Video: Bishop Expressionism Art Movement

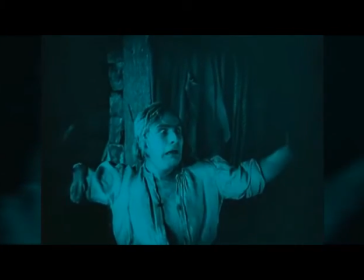(0:18)
The end of the First World War left Germany burdened with a broken people.
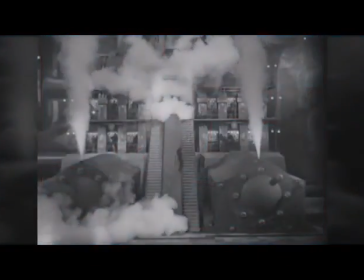(0:24)
Devastation and demoralization plagued the population.
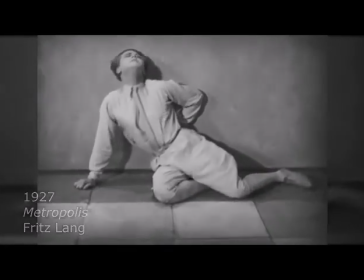(0:29)
However, as is often the case, true genius in art resulted, and German Expressionism was born.
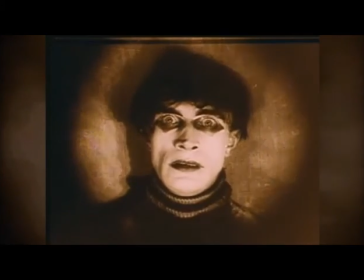(0:40)
These talented filmmakers tapped into the time zeitgeist to create powerful
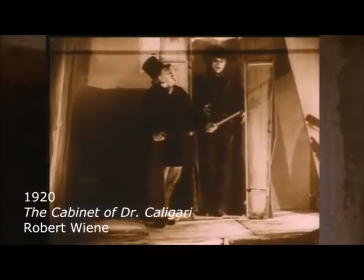(0:45)
works of art that have still lasted to this day through the test of time.
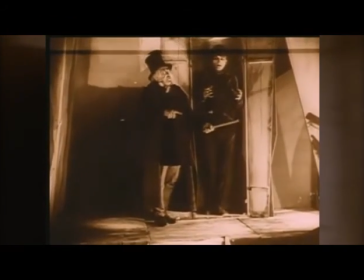(0:53)
German Expressionism in Film was based on the premise that film becomes art only to the extent that the film image differs from reality,
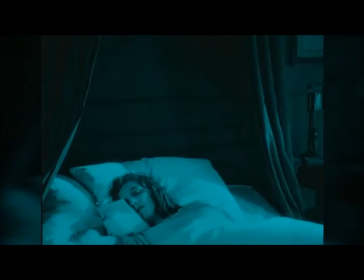(1:01)
placing the primary importance of the film on conveying the inner emotions of the artist rather than external realism.
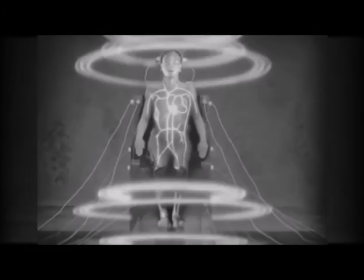(1:10)
To this end, the German Expressionists became masters of mise-en-scene, or the way a scene has been designed and staged for the camera.
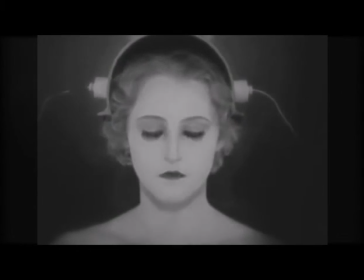(1:22)
As we shall see,
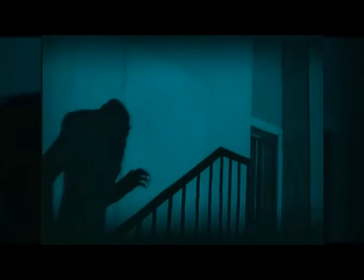(1:24)
this particular interpretation of cinema would go on to influence a multitude of famous filmmakers, even to this day.
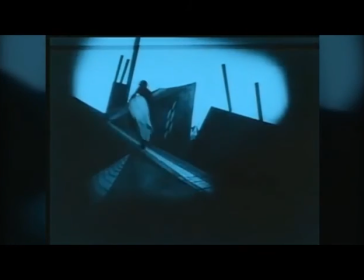(1:33)
Two years after the war came one of the most influential films of German Expressionism, The Cabinet of Dr. Caligari, directed by Robert Ween.
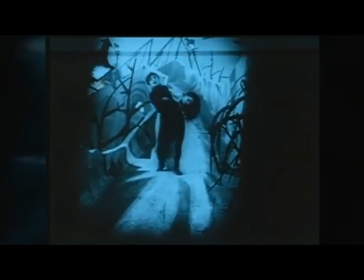(1:42)
It was one of the first films to use a framed story where the main narrative sets up for the twist ending of the film.
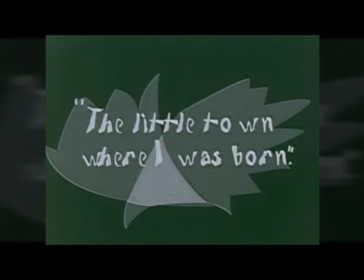(1:49)
This technique was used in a similar way by Robert Zemeckis in the film Forrest Gump.
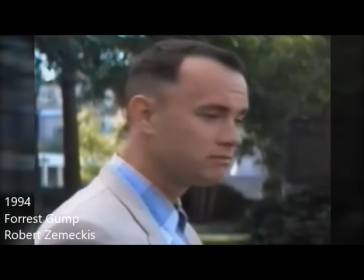(1:56)
The majority of the film is told in the form of a flashback and a conversation.
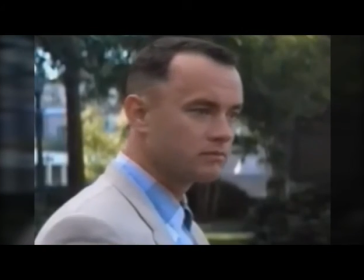(2:01)
Both end with a final act set in the present and concludes with a final twist in the plot that ends the narrative.
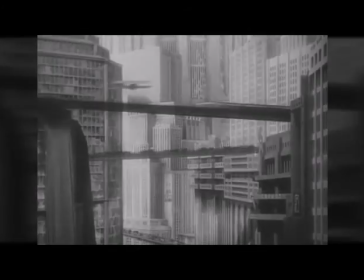(2:10)
In Fritz Lang's Metropolis, we see a futuristic dystopia, inspired by early 1920s New York City.
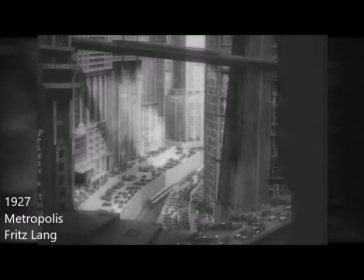(2:17)
Many science fiction films have borrowed from and been influenced by the elements in Lang's society.
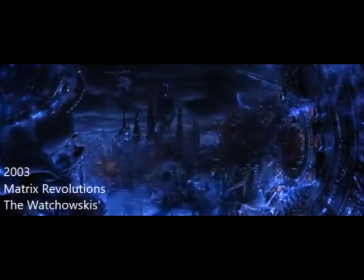(2:25)
A great example can be seen in The Matrix Revolutions by the Wachowskis.
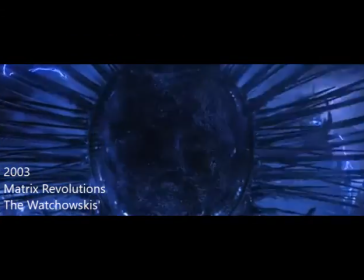(2:30)
Here, as a metropolis, we see a dehumanized future.
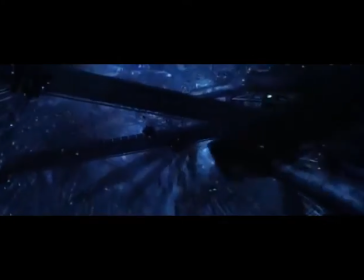(2:36)
Your machines have become so advanced they've taken over, placing humans as their slaves in virtual prisons.
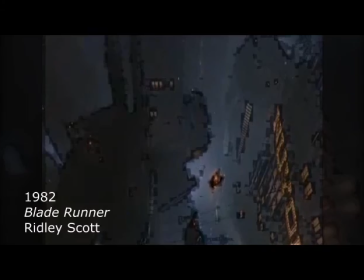(2:47)
In both Ridley Scott's Blade Runner from 1982 and Len Wiseman's 2012 remake of Total Recall,
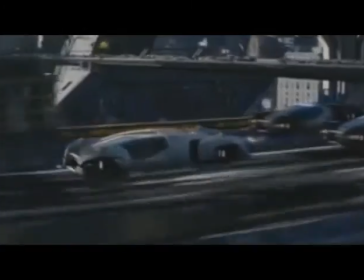(2:55)
we are presented with a very similar dystopian society originating from Lange's vision.
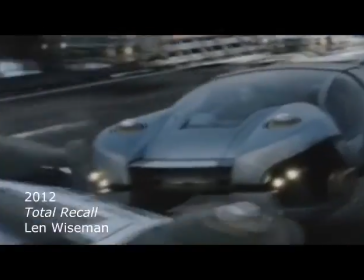(3:00)
Here, even the missing scene is similar to Metropolis' city setting,
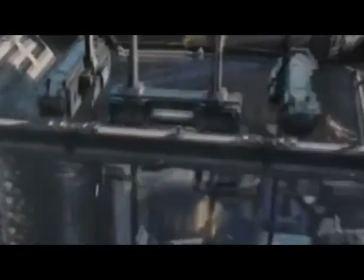(3:05)
including the use of flying vehicles and elevated multi-level roadways.
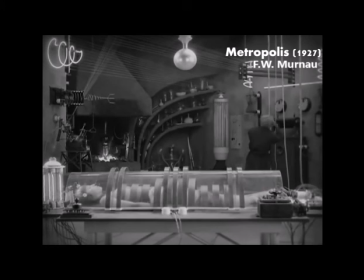(3:09)
We also see a parallel between Metropolis in a modern-day film with Lange's
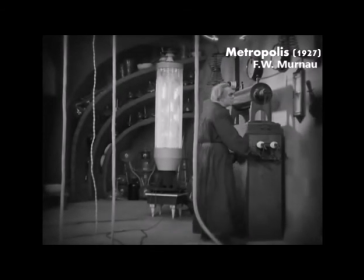(3:14)
approach to man's desire to be creator and in Tim Burton's 1990 classic Edward Scissorhands.
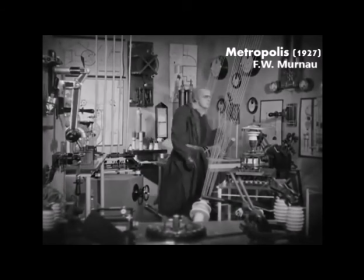(3:20)
Notice again the similarities in the missing scene of both settings.
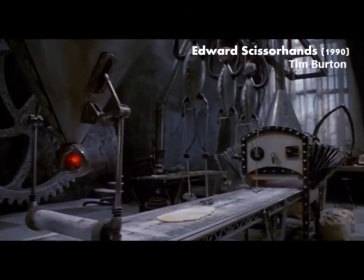(3:23)
Both laboratories are created with very distinct and stylized sets, staged to evoke emotion from the viewer.
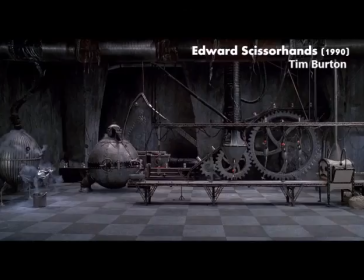(3:33)
Growing
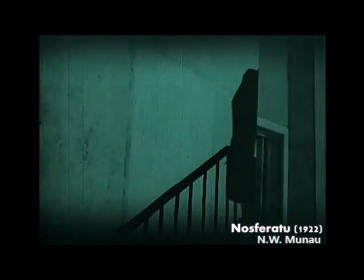(3:37)
and enhancing upon the techniques found in Scandinavian film of the time,
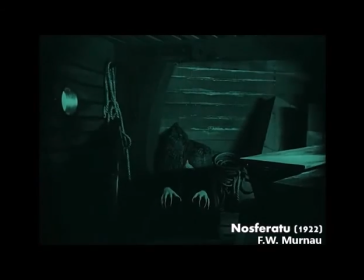(3:41)
Lunao's Nosferatu in 1922 utilized long silhouettes and shadows to dramatize the villain's entrance.
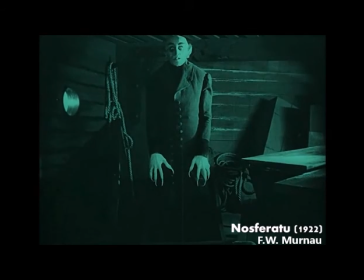(3:48)
In both Tim Burton's films,
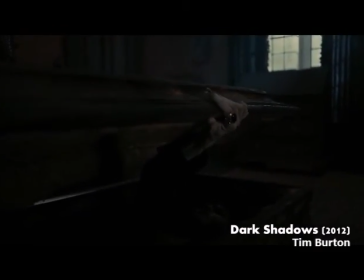(3:51)
Batman Returns and Dark Shadows, we see a very similar technique, even paying homage to the original in the film,
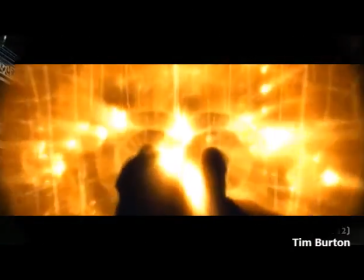(3:58)
Dark Shadows, in this scene at a vampire's entrance. Although this golden age in German film ended in 1933,
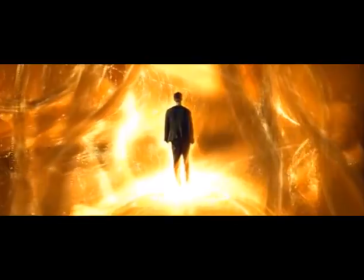(4:07)
with Hitler's rise to power and the end of the film entertainment industry in favor of propagandist film, Expressionism lives on.